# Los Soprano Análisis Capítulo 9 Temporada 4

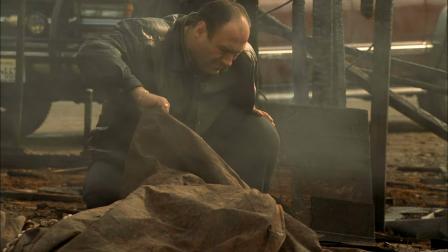sin duda está dentro del temperamento de Rolf cometer tal atrocidad y todas las piezas están
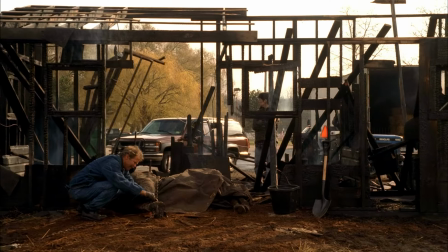empezando a encajar en la mente de Tony y esta escena se cierra con una toma de la compañera de Pio Mai,
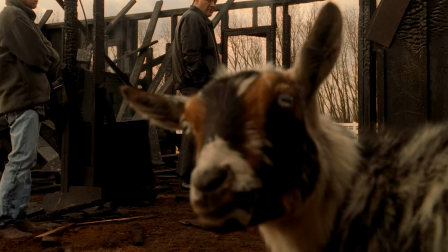la cabra, históricamente al menos desde la edad media la cabra se ha asociado con Satanás,
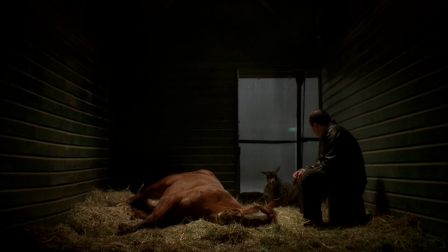si eso es lo que la serie quiere decir con esta toma entonces se convierte en una asociación más entre el
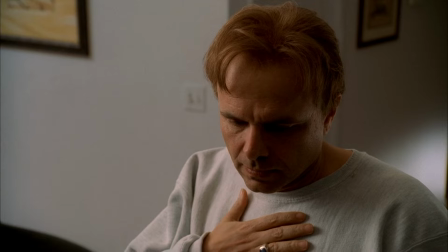diablo y ralph y señala su culpa por matar al caballo es difícil decir si tony ya está
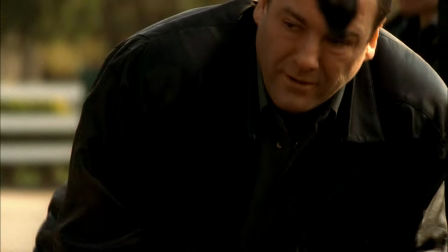convencido de la culpabilidad de ralph antes de llegar a la casa de este último o
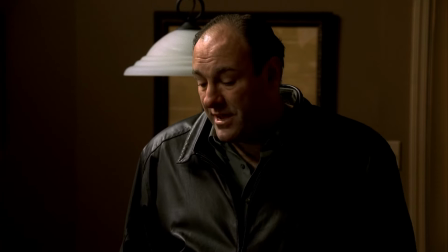tal vez se convence después de llegar ahí mientras tony lo interroga
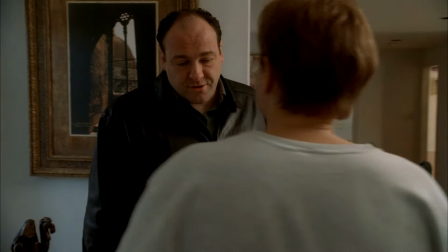la serie inserta un par de tomas seductoras casi desde el punto de
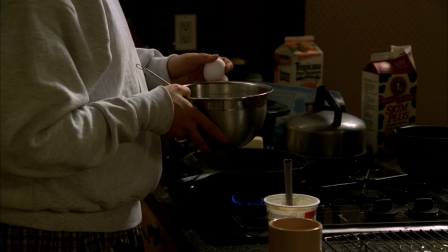vista de tony de las manos de ralph son estas las manos que destruyeron
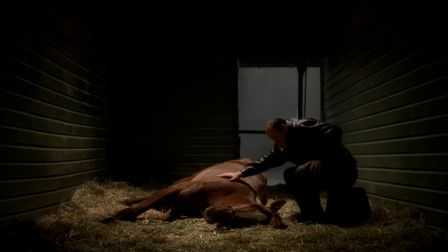el amado caballo de Tony? ¿O son simplemente las manos que están preparando el desayuno?
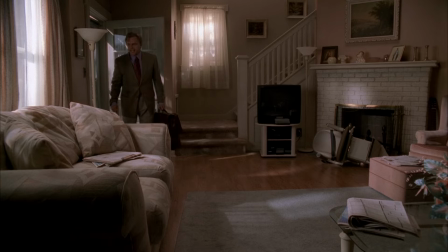Pero es algo tan ambiguo que nadie sabe con certeza la respuesta.
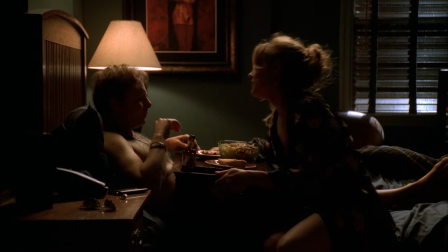Simplemente no hay pruebas suficientes para declarar culpable a Ralph, más allá de toda la duda razonable.
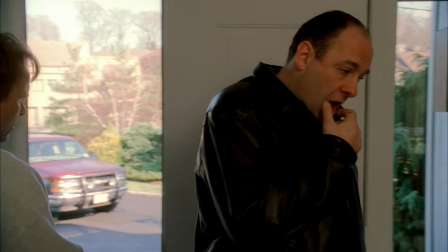La incertidumbre es el objetivo central de la escena.
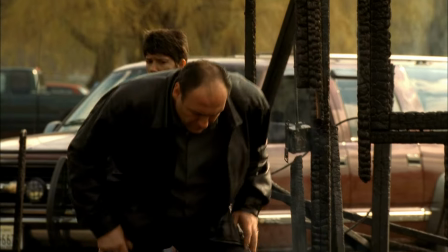Pero por supuesto, no debemos esperar que Tony sea razonable cuando se trata de su querido caballo.
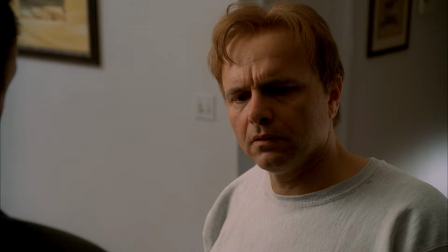Ralph insiste en que fue un golpe de suerte y nada más lo que mató a Paiomai.
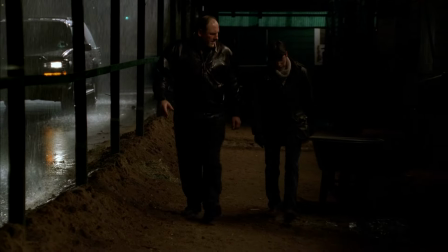Tony cree que no puede ser una coincidencia que el caballo muriera justo después de que él y Ralph contrataran una póliza de seguro para él,
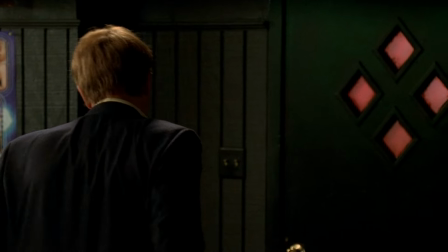y se convence a sí mismo de que Ralph provocó el incendio.
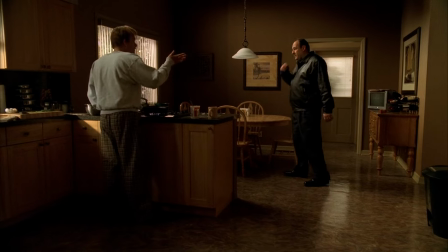Independientemente de si Ralph es culpable del incendio provocado o no, Tony se venga.
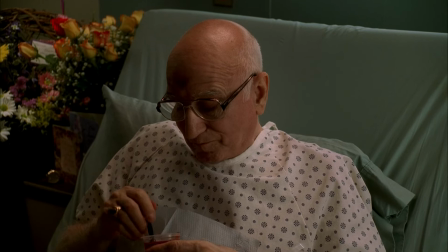No ha habido mucha violencia hasta ahora en la cuarta temporada.
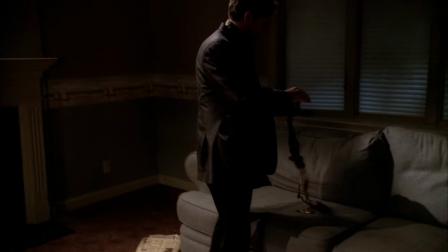El supuesto Este asesino del padre de Chris fue asesinado al principio, pero luego de eso, hay solo muertes superficiales.
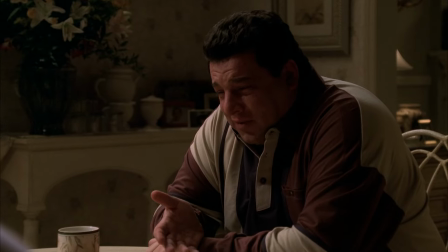Tony se entera del suicidio de Gloria, Karen muere en un accidente automovilístico, y el padre de Furio muere de cáncer.
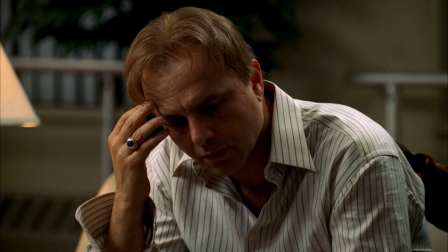Pero todas las ganas que habíamos acumulado para ver algo de acción, al fin llega a lo grande.
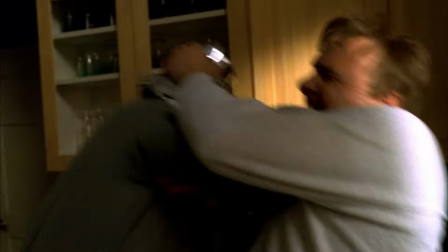La pelea entre Tony y Ralph es una escena brutal Un hombre
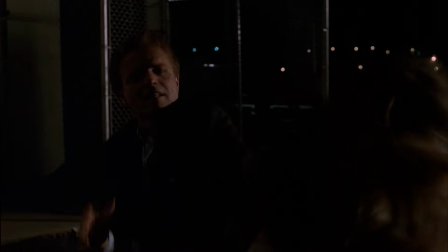violento encuentra un final violento a manos de otro hombre violento
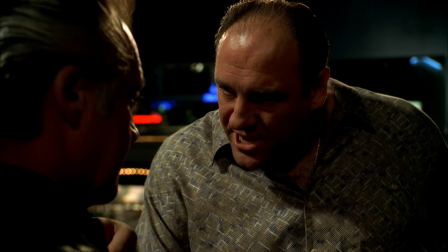Tony había trazado una línea y le había dicho a Pauly que no debería cruzarla cuando se
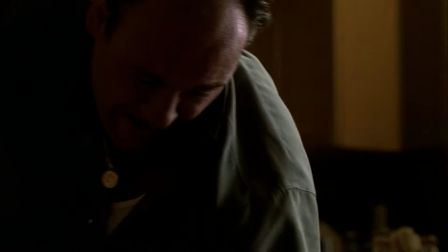trata de Ralph Pero luego cede a la ira y lo mata él mismo Quiero
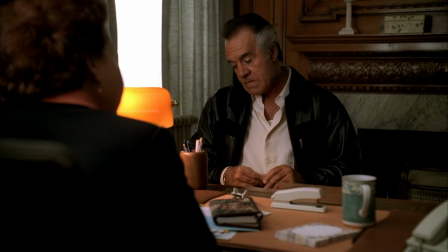hacer un paréntesis aquí porque en el video anterior se mencionó que Pauly tiene comportamientos de un chico de secundaria Y cuando
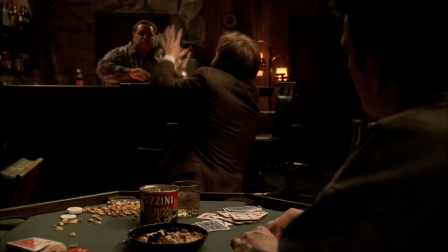Ralph se da cuenta de que Pauly le reveló su broma a Johnny Sack Mencionó que parecía un juego de chicas de secundaria Bien,
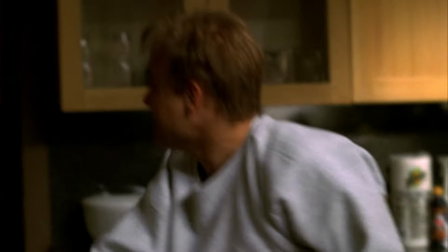mientras Tony le quita la vida Dice una línea interesante No sabemos si se refiere a Tracy o al caballo
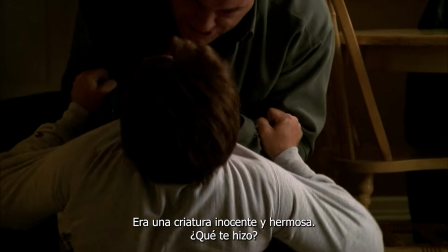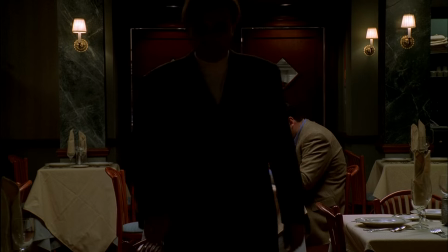Es difícil suponer eso Ya que las tensiones entre los dos No habían disminuido
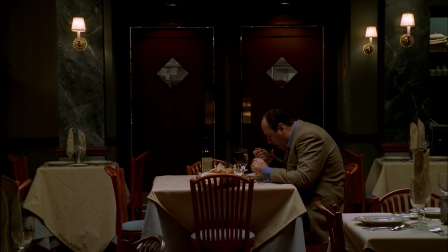desde que Rolf Mató brutalmente a Tracy Pero esto se pone más
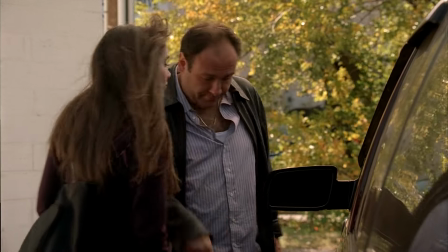curioso e interesante cuando en el único episodio en el que ella aparece se
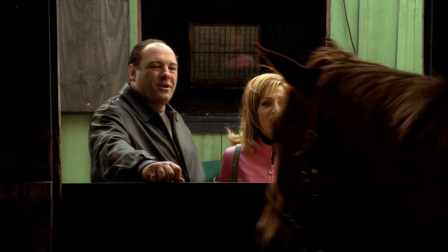hagan unas cuantas referencias que casi vinculan a Tracy con un caballo.
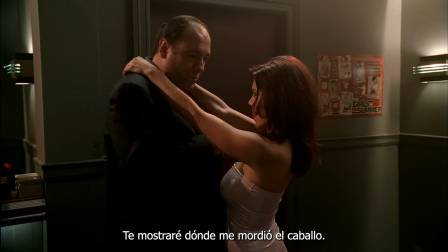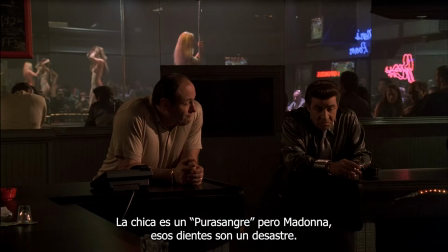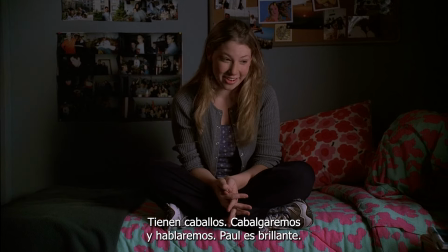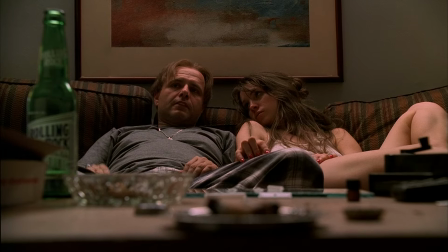Tanto con Tracy como con el caballo Fueron abusados y usados por Ralph Ella sufrió una humillación
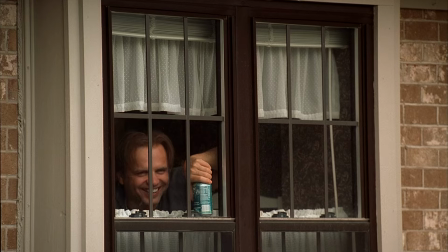sexual por parte de Ralph y también se burló de ella cuando Silvio la golpeó y para qué hablar de su brutal asesinato.
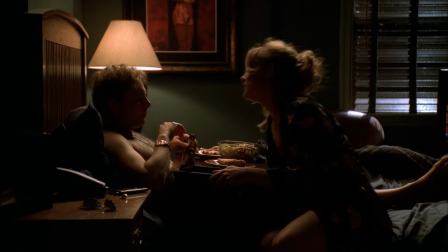Y el sufrimiento prolongado de Pio Mai empezó cuando Ralph se negó a pagar la factura del veterinario hasta que Tony acudió al rescate,
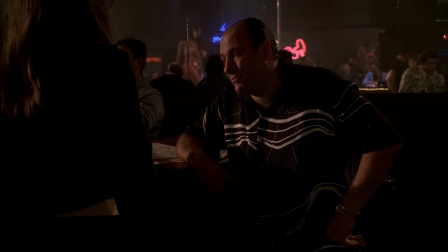algo que Tony nunca logró hacer por la pobre de Tracy a pesar de que ella se le acercó más de una vez.